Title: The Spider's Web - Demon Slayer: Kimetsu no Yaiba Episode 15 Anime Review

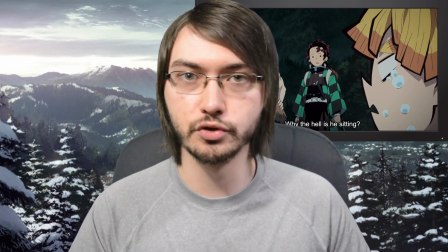253s
Even though he's not trying to help Tanjiro, he naturally gives him the courage to go into a dark forest where there's clearly some ominous vibes coming off of it.
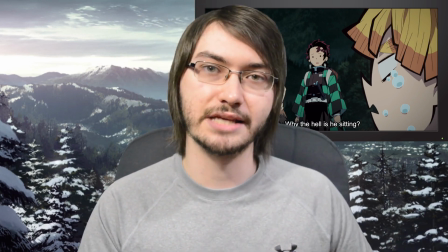261s
It's really interesting seeing just how you have characters such as Zensu, who is just terrified. That's his main quirk.
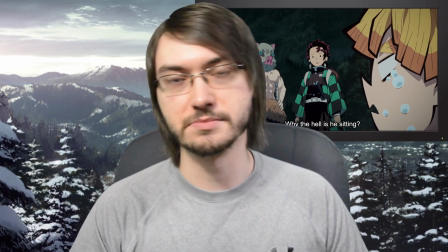266s
He's terrified, and he's trying to convince himself if maybe they said, hey, come along,
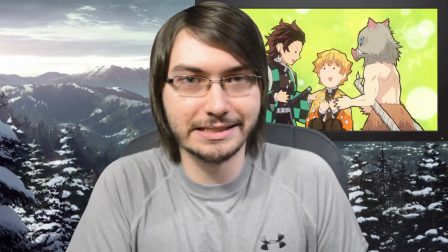271s
we'll protect you, he would have went, but of course, that's not the main objective. Zensu isn't the priority here.
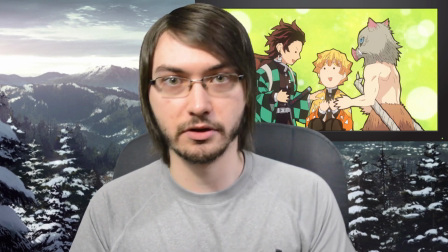277s
It's going into this forest and basically saying, hey, we have to finish our mission and hopefully save the other demon slayers.
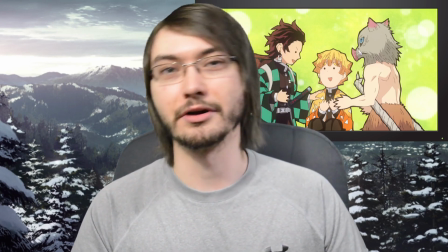283s
It is funny though how his entire drive of entering the forest isn't because he got courage, it's because,
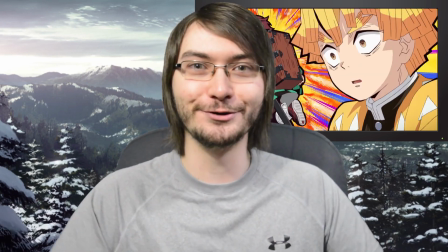288s
holy shit, that bastard took Nezuko, my future wife, I gotta go kick his ass and take her back for myself.
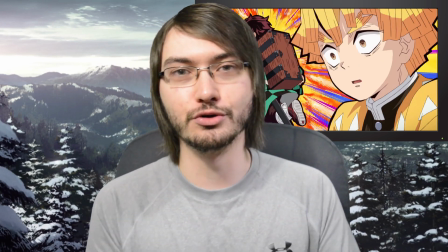293s
It's natural just how they blend the humor in the show, just surrounded by so much darkness and gloominess,
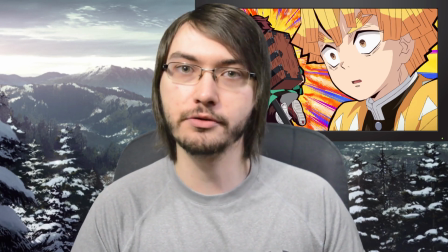298s
and it just cracks me up and entertains me that without this constant shift in just shonen design comedy, it
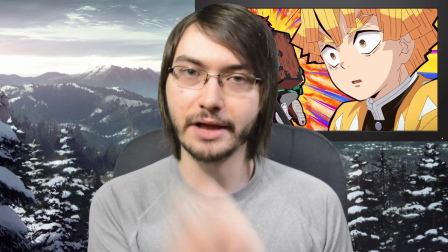304s
wouldn't be nearly as memorable. The story and characters are great, but like with Fullmetal Alchemist, that shift in comedy so often,
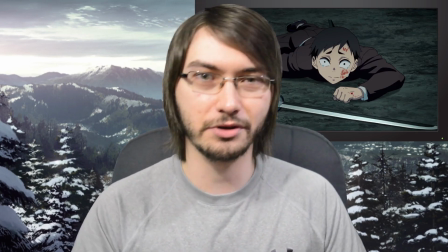310s
it allows you to just have fun even when you're surrounded by so much darkness and despair.
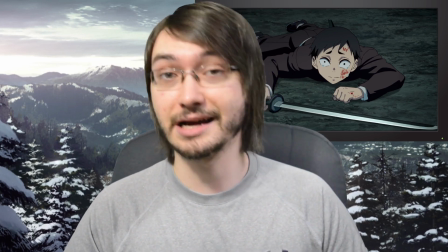315s
Though, with all the fun stuff we did have in this episode, it's not to say this episode didn't have its serious atmosphere,
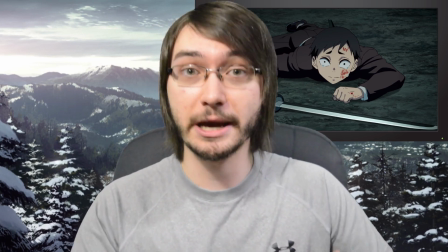320s
as once we enter this forest, the spider webs basically get revealed.
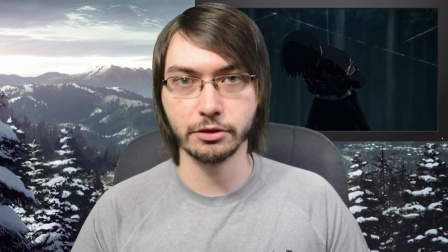324s
And I love the idea of puppet masters. You can basically look at anime throughout the year and probably point to a few cases, especially in action-driven series,
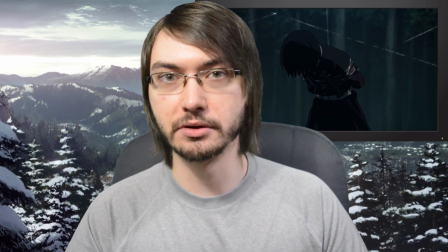332s
where an antagonist or just villain of the week basically has the ability to either alter memories and basically manipulate them just mentally,
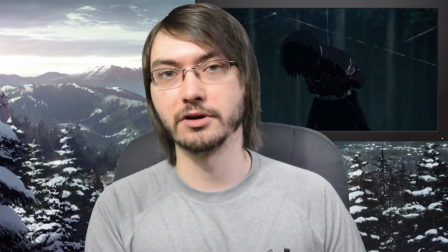340s
or there is a legitimate string pulling them and manipulating their bodies and causing them to do actions that they don't agree with.
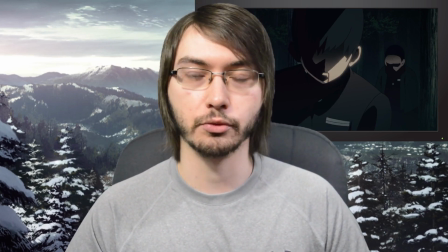346s
And I have always enjoyed that. It's one of my favorite design choices for minor or even main villains for a series, because the idea of manipulating someone,
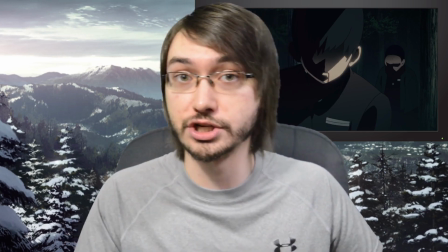354s
whether it be with actual webs and strings or just something mentally controlling them from the shadows,
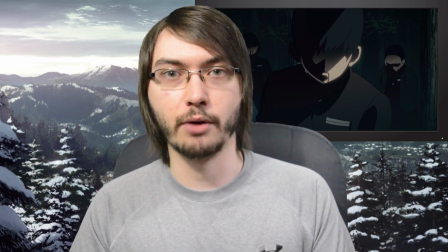359s
it's always interesting to see how it always feels rather different,
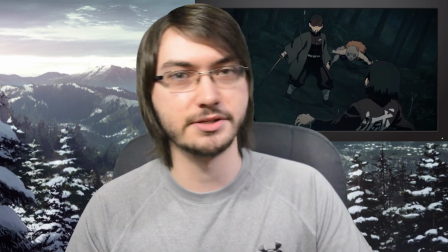362s
even if at a surface level it feels pretty much the same, because you can shift up the villain's perspective and mentality, their drive,
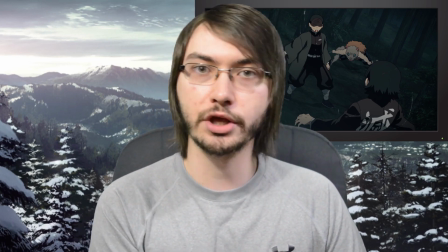369s
their goal, their overall objective to why they're doing this, or you can just have a mindless beast wanting to harm people.
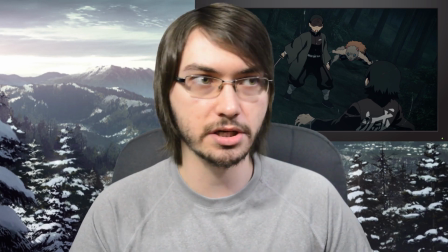375s
But it always feels like if you stylize it correctly or give the villain a personal motivation, it can come across as a different puppet master, even if at the surface level you're like, okay,
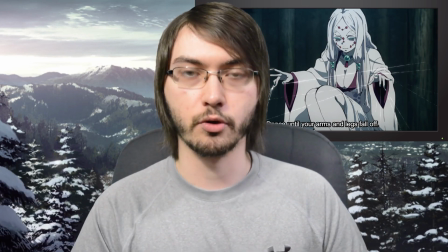383s
they're controlling people, we've seen this done before. With something like Demon Slayer, of course all the demons eventually get some sort of personality upgrade before their death,
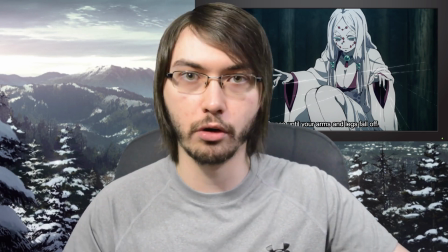391s
so you do get that, but actually having spiderwebs control all these demon slayers, it's pretty terrifying.
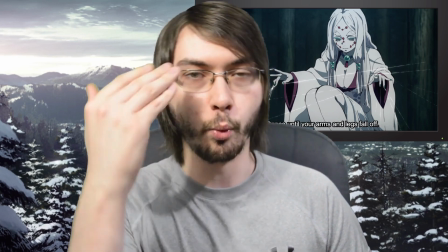397s
One of the best things they did in this episode, one of the most beautifully directed shots,
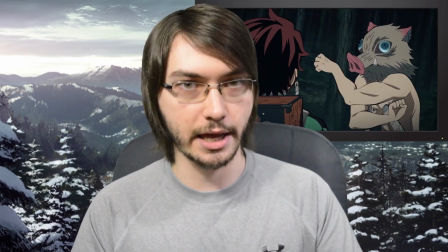402s
is how when you're looking at this forest at a 2D layer, it looks creepy, you know, it's a dark lit wood,
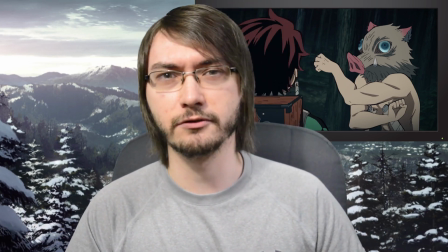407s
you know, you got, you know, these characters who are going to attack you from the shadows, it's creepy, but you're probably not shitting your pants.
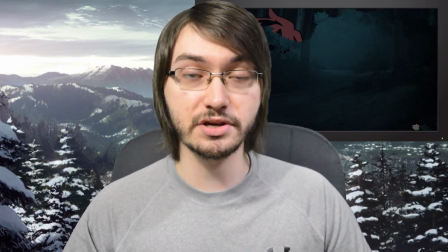413s
They, for like 3 seconds, put you in a POV perspective, where you literally see the forest from a 3D perspective, and it immediately becomes terrifying.
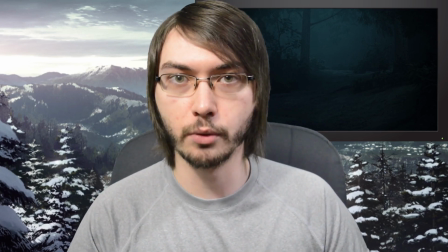421s
Showing it from their perspective, why someone like Tanjiro would be afraid to go into that forest, showing us that, holy shit, this is what they're seeing around them.
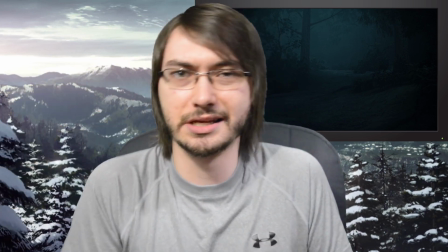428s
It's not as flat 2D surface where you have a couple of trees and yeah, it's a dimly lit scene, but why are they truly so terrified?
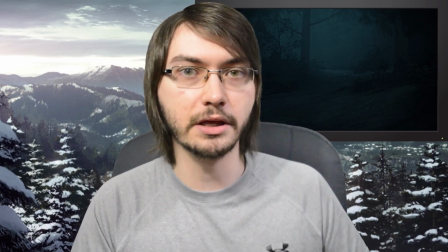435s
Shifting it for 3 to 4 seconds, giving that POV perspective, it immediately gets you in their mentality and you're like, I understand why this is terrifying.
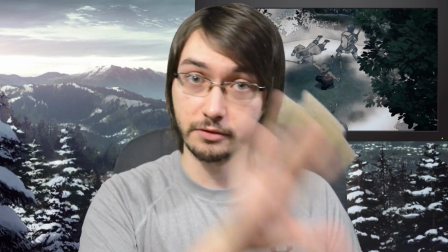442s
There's another shot throughout this episode near the very end where we have, you know,
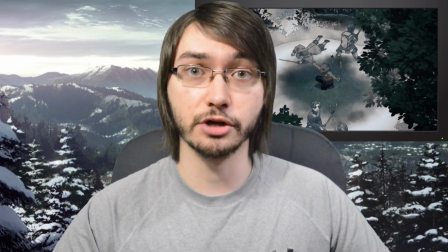446s
basically doing one of his beast forms where it's like this sensor that they just stylize it, they color shift it,
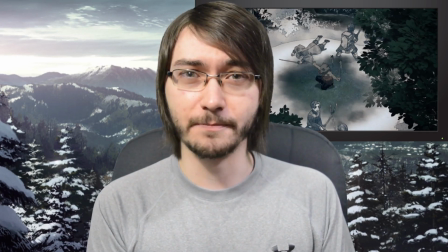452s
and just they allow us to once again go into a POV perspective, 3D everywhere,
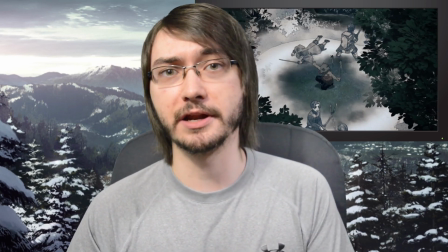457s
as we follow the sensor trying to locate the queen who is manipulating these soldiers in the shadows, and it looks gorgeous.
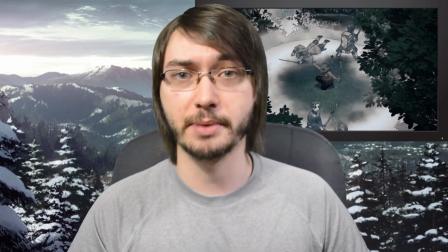463s
Demon Slayer is one of the best looking anime from the past couple of seasons, especially for still shots.
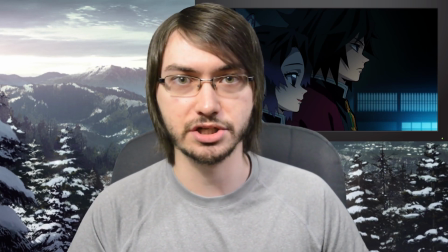468s
They just know how to make things look beautiful, and you can screen cap most of these shots and it will be a good piece of wallpaper for you, especially for making thumbnails.
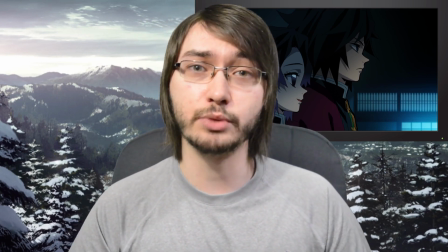475s
It is amazing for making thumbnails, I have to say. But I love how often we do get 3D perspective, because without that constant shift to 3D,
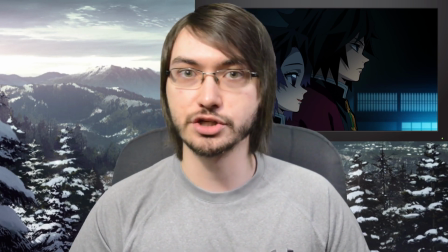483s
you wouldn't be able to get the dynamic camera angles and just really make us feel like we're a part of this world.
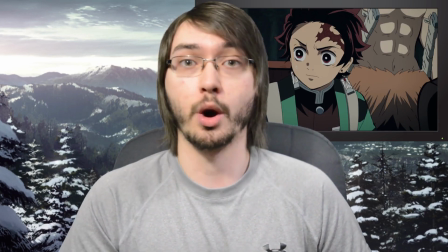488s
And when we are a part of this world, such as in this episode, we get as terrified as Tanjiro wanting to leave this forest, but knowing he has to clench his fist and keep moving forward.
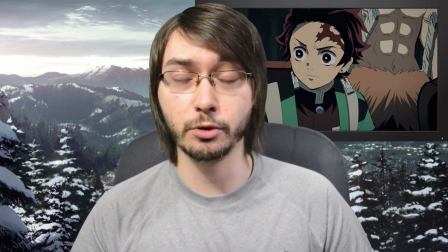496s
And that's the brilliance of the presentation that only a company such as Ufotable could probably deliver something as beautiful and elegant such as this.